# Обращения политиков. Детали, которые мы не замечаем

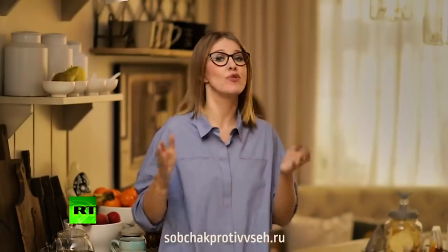[12:18]
Это сама Собчак, ее личный бренд, сформированный годами в публичной среде.
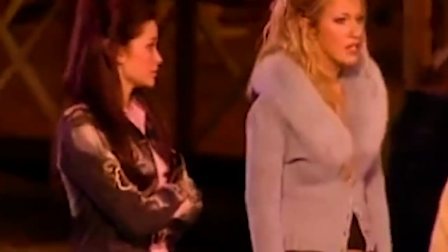[12:24]
Он никак не вяжется с тем, что она пытается продемонстрировать.
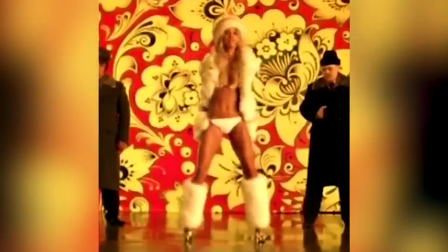[12:28]
Она выступает вне своего привычного контекста, и это явно выдает элемент наигранности.
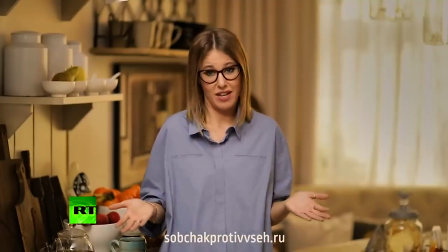[12:34]
К тому же, ее потенциальная целевая аудитория и площадка, на которой будет размещено это видео, скорее всего, молодое поколение.
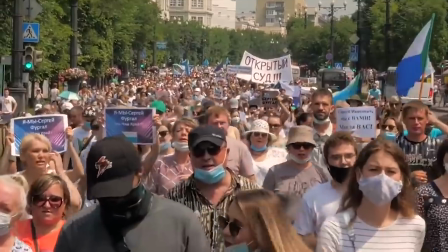[12:43]
Жители городов, которые устали от всего происходящего и хотят перемен.
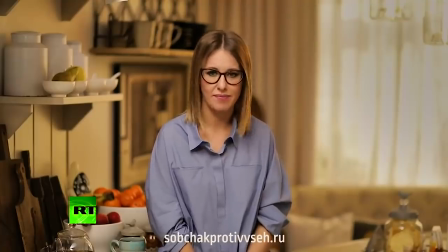[12:47]
В данном случае этот спокойный кухонный образ также не резонирует с ожиданиями людей от политика, способного восстать против существующей системы.
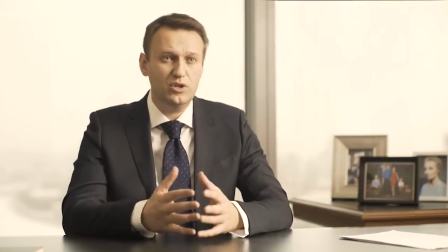[12:56]
В той же предвыборной кампании Алексей Навальный выбрал другой подход. Он тоже отошел от обычного контекста, его обращение не похоже на другие его видео.
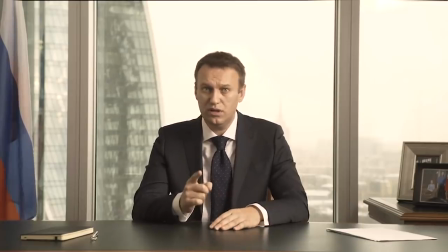[13:03]
Подумайте, какой прием он здесь использует? Догадались? В основе этого подхода лежит принцип: если хочешь стать успешным человеком, нужно выглядеть как успешный человек.
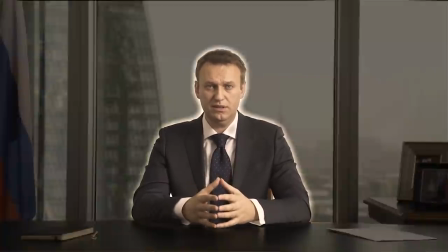[13:13]
Навальный решил снять обращение так, как будто он уже стал президентом. Он сидит за столом в строгом деловом костюме, позади стола размещен российский флаг.
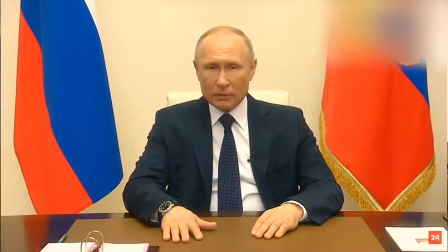[13:22]
Так, как он бы мог располагаться у действующего президента. С другой стороны стоят его фотографии с семьей.
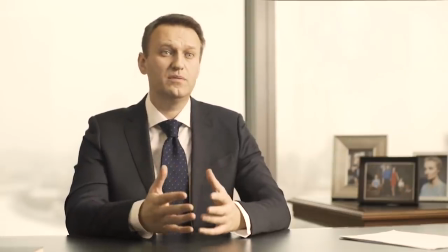[13:28]
Камера начинает снимать с того ракурса, где эти фотографии видны отчетливо.
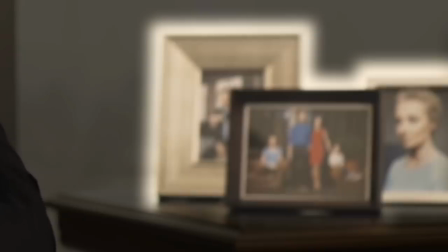[13:32]
Он явно акцентирует на этом внимание.
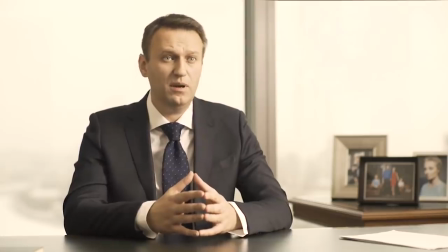[13:35]
Этим он и его команда демонстрируют, что ему, как семейному человеку, можно доверять, и, возможно, даже этим противопоставляет себя Путину.
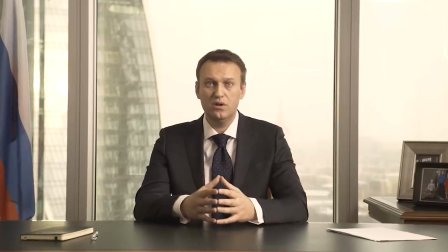[13:43]
Также съемка ведется с переднего ракурса. Именно таким образом снимают официальных представителей власти. Ежедневник с ручкой и бумаги на столе. Атрибуты, демонстрирующие, что человек постоянно занят и держит руку на пульсе.
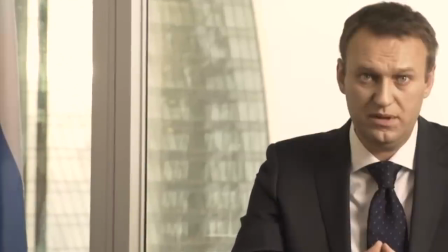[13:55]
Задний фон тоже, очевидно, выбран не случайно. Это Москва-Сити.
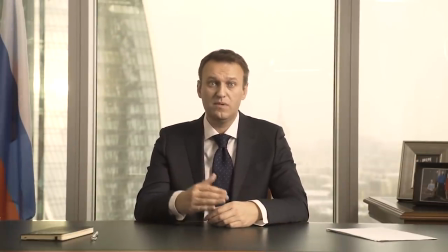[13:59]
Видимо, здесь он пытается подчеркнуть величественность, ассоциировать себя с современным образом столицы. Удачный ли это образ для такого послания? В целом весьма неплохой. Но при просмотре видео у каждого из вас может быть разное впечатление, исходя из уже сложившегося образа самого Навального для вас. Очевидно, невербальный код хоть и играет роль в нашем восприятии, но не может творить чудеса, потому что в первую очередь на нас будет влиять личное отношение к человеку, если он уже нам был знаком. Однако, при первом знакомстве, когда мы еще ничего не знаем о человеке, мы как раз встречаем его по одежке и по другим окружающим элементам невербального кода.
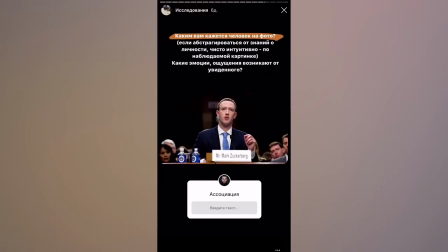[14:38]
Я провел эксперимент и попросил своих подписчиков в Инстаграм
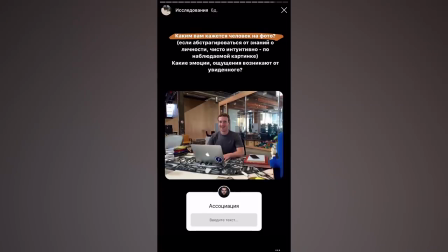[14:43]
абстрагироваться от оценки конкретных личностей и рассказать о своих впечатлениях от этих снимков.
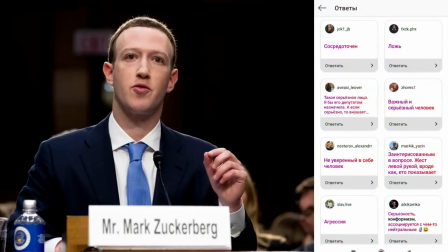[14:49]
Оказалось, что люди больше всего обращают внимание на то, в каком настроении и состоянии находится человек,
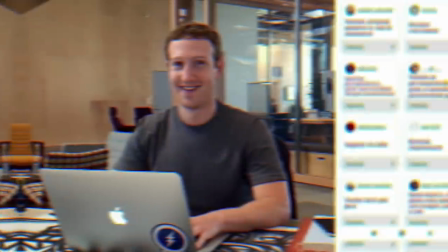[14:55]
и даже приписывают ему определенные характеристики. Для контраста тоже человек на другом фото воспринимается по-другому.
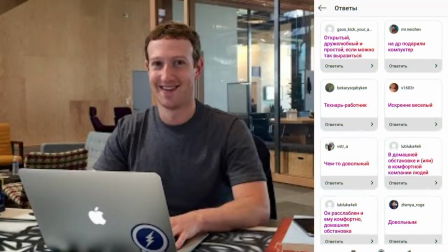[15:02]
На наше впечатление влияет не только настроение человека на фото, но и вся окружающая обстановка и невербальные коды. Давайте посмотрим еще пару видеообращений, где хорошо заметно такое влияние. Кстати, я уже разбирал эти ролики в своем телеграме несколько месяцев назад.
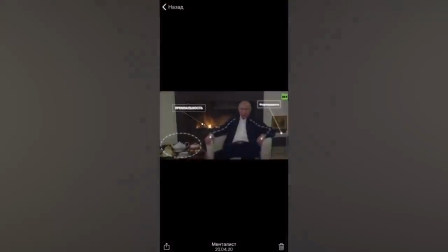[15:16]
Разработка выпуска часто затягивается, а там я могу оперативно делать разборы на актуальные темы.
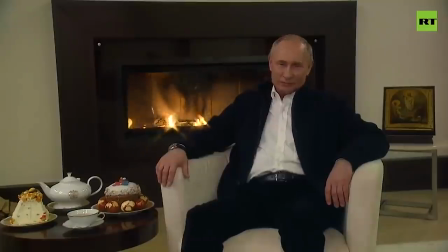[15:21]
Подписывайтесь, чтобы получать информацию первыми. Итак, начнем с этого видео. Посмотрите на картинку, что вы видите и какие ощущения у вас возникают. Как думаете, что хотели донести до людей этим посланием? Какой образ президента сформировать?
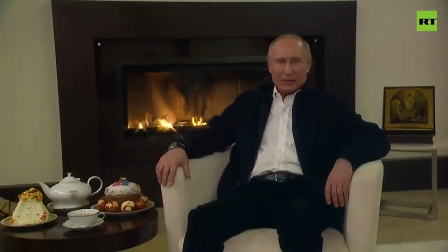[15:36]
Все ли органично в этом образе или что-то смущает вас? Лично я, посмотрев это обращение, удивился. У меня было два варианта. Если целью расположить к президенту большинство граждан России, то здесь видна явная недоработка его маркетологов. Но если президент хотел подчеркнуть статус монарха, то тогда все получилось отлично. Итак, посмотрим, как именно определенные невербальные коды воздействуют на восприятие зрителя.
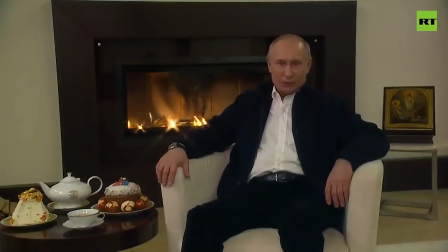[16:01]
Какие источники информации присутствуют в кадре? Пойдем по порядку. Камин. Большой и дорогой, подчеркивает премиальность и богатство. Интерьер сильно разнится с тем, что имеет у себя большинство граждан страны.
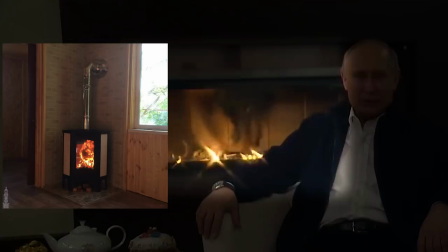[16:12]
Яркая разница в социальном статусе не дает ощущения близости с аудиторией, а подчеркивает привилегированное положение президента.
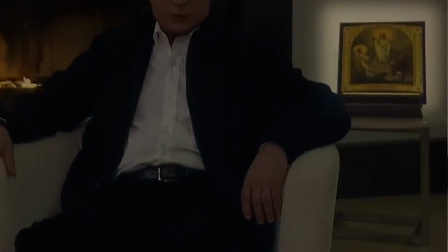[16:19]
Икона. Это атрибут праздника и элемент, подчеркивающий высокую значимость религии для государства. Однако, обратите внимание, где она расположена.
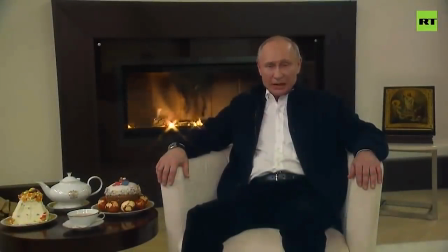[16:27]
Как вы думаете, этот существующий элемент декора помещения или ее только что принесли специально для фото?
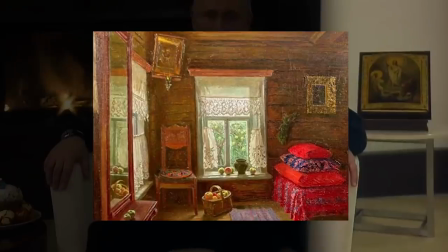[16:33]
Судя по тому, что она не висит на стене, а стоит на стуле, очевидно, это второй вариант.
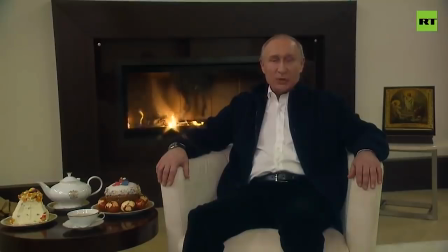[16:38]
Ее расположение выдает намеренную интеграцию в кадр, то есть фальшь, постановку. И для религиозных людей явное неуважение. Кресло президента очень мягкое, удобное.
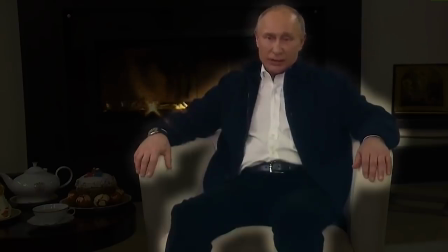[16:48]
Поза довольно вальяжная и расслабленная, производит впечатление легкости и статусности, как будто он смотрит свысока, с точки комфорта.
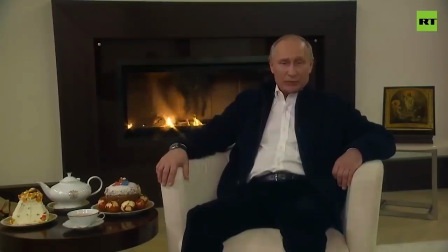[16:56]
Тяжелое кризисное время, когда большинство находится вне зоны комфорта, это может восприниматься зрителем пренебрежительно и даже оскорбительно.
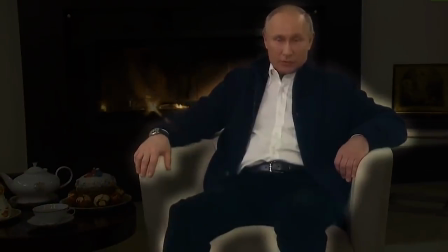[17:05]
Одежда у Путина домашняя, относительно деловая, здесь нет каких-то явных ошибок, это достаточно гармонично контексту.
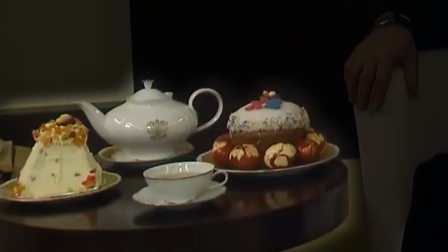[17:11]
Также мы видим стол с праздничными атрибутами, на первый взгляд присутствует все, что ассоциируется с Пасхой, но стол маленький. И всего одна чашка, что говорит о единоличности. Нет домашней атмосферы, как у большинства людей, которые собираются всей семьей в этот праздник.
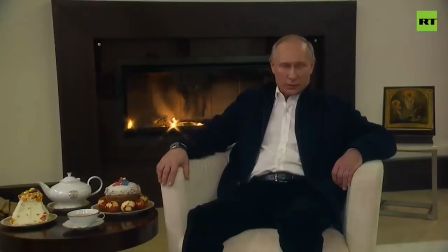[17:26]
Все невербальные коды формируют впечатление четкой разграниченности социального статуса и рвут любые намеки на единство и сопереживание. Объект в кадре воспринимается не как друг и товарищ, а как начальник или олигарх, даже можно сказать барин.
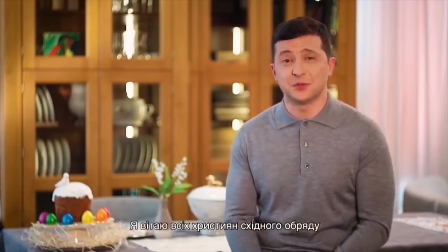[17:41]
Для сравнения посмотрим обращение Зеленского. Какой образ формируется здесь? Здесь мы видим все наоборот. Он пытается создать впечатление своего человека, максимально близкого к народу. Контекст. Домашняя обстановка, которая близка большинству жителей страны. Большой стол с главными атрибутами этого дня.
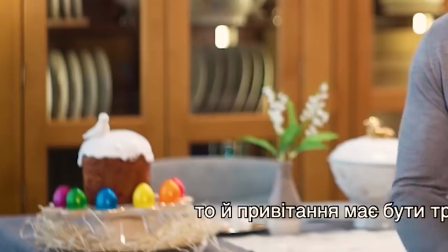[17:57]
Хоть он полностью не заполнен, но дает понять, что там может расположиться целая семья, а не один человек.
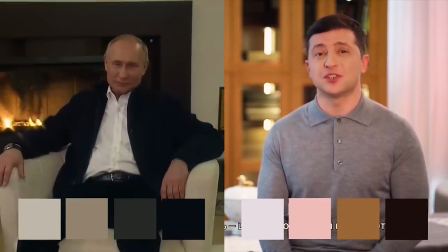[18:03]
Что еще очень важно, это цвета. В случае с Путиным это темная обстановка, гнетущие серьезные тона, они больше вгоняют негативные отстраненные чувства. Когда с Зеленским это теплые цвета, которые создают в данном контексте ощущение уюта и комфорта.
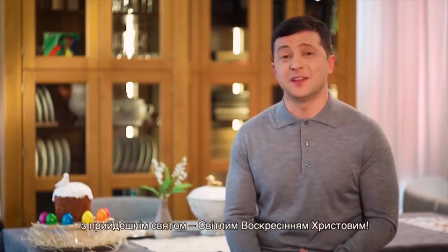[18:17]
Также обращение сопровождается приятной музыкой.
С прийдешнім святом, світлим воскресінням Христовим.
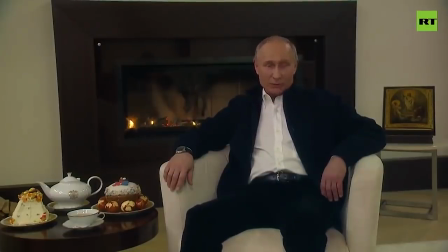[18:25] У нас в народі говорять: на Бога надійся, а сам не плашай.
Язык тела Зеленского умеренный, нет каких-то явных принижений или превышений.
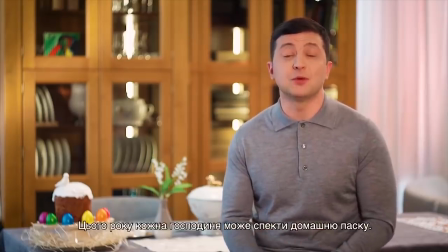[18:34]
Место, где он сидит, совсем не видно. Что касается религиозных атрибутов, здесь нет иконы, но при этом основной символ праздника присутствует. Зеленский не демонстрирует символы веры так активно, как Путин, не показывает, что молится в церкви, как Лукашенко.
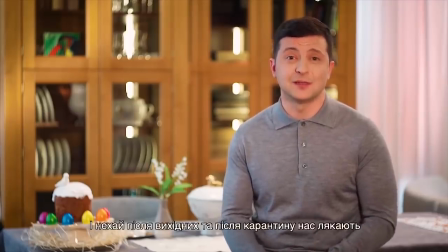[18:49]
В его речи также сделан акцент на то, что вера должна быть в сердце, а не на показ, что вполне согласуется с таким невербальным кодом. Видимо, здесь основной задачей послания было создать эмоциональную связь с аудиторией, показать, что он один из них.
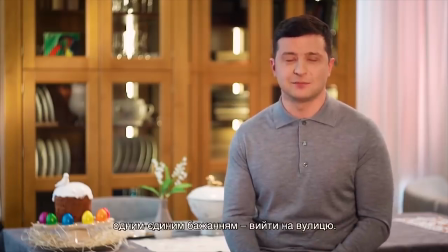[19:04]
В вербальном послании также это не раз подчеркивается фразами: «Я, как и все, сижу в кабинете, не выхожу во время карантина. У меня, как и всех, бывают выходные». Что вполне соответствует стратегии Зеленского, подробный разбор которого вы можете посмотреть также на моем канале.
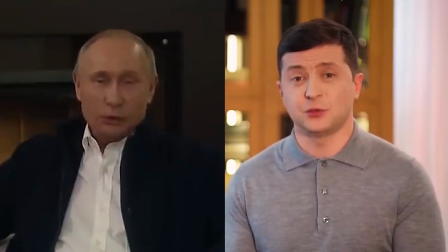[19:20]
Если Путин пытается заверить, что в стране все хорошо и борьба с коронавирусом идет эффективно, то Зеленский в своей речи делает уклон в эмоциональную сторону, пытается перевести тему и показать, что в сложившейся обстановке есть и что-то положительное, делает акцент на приятных моментах, например, на праздничных блюдах.
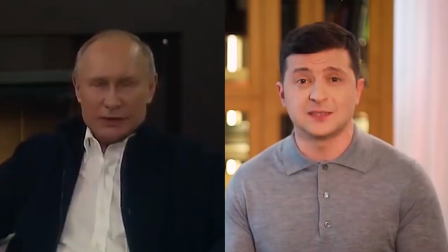[19:38]
Возможно, такой прием мог бы неплохо сработать, когда обстановка не так сильно накалена.
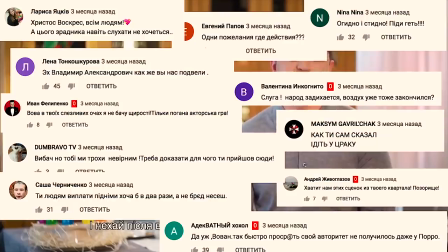[19:43]
Но в этой ситуации мы видим, что даже разговор о праздничных блюдах вызывает негативную реакцию в комментариях, что не каждый украинец может себе их позволить. Эти примеры показывают, что большую часть информации мы получаем не из того, что говорит собеседник, а из того, как он говорит, как выглядит при этом и какие невербальные коды его окружают. Это сложно оспаривать. Многие люди, особенно после поверхностного знакомства с темой невербальной коммуникации, обращают много внимания на мимику, жесты, интонации и очень часто додумывают то, что человек вовсе не имел в виду, и совершают когнитивные ошибки в условиях недостатка информации. Поэтому при анализе заготовленных видеообращений и других монологов важно понимать, на что имеет смысл обратить внимание, а что можно оставить в стороне.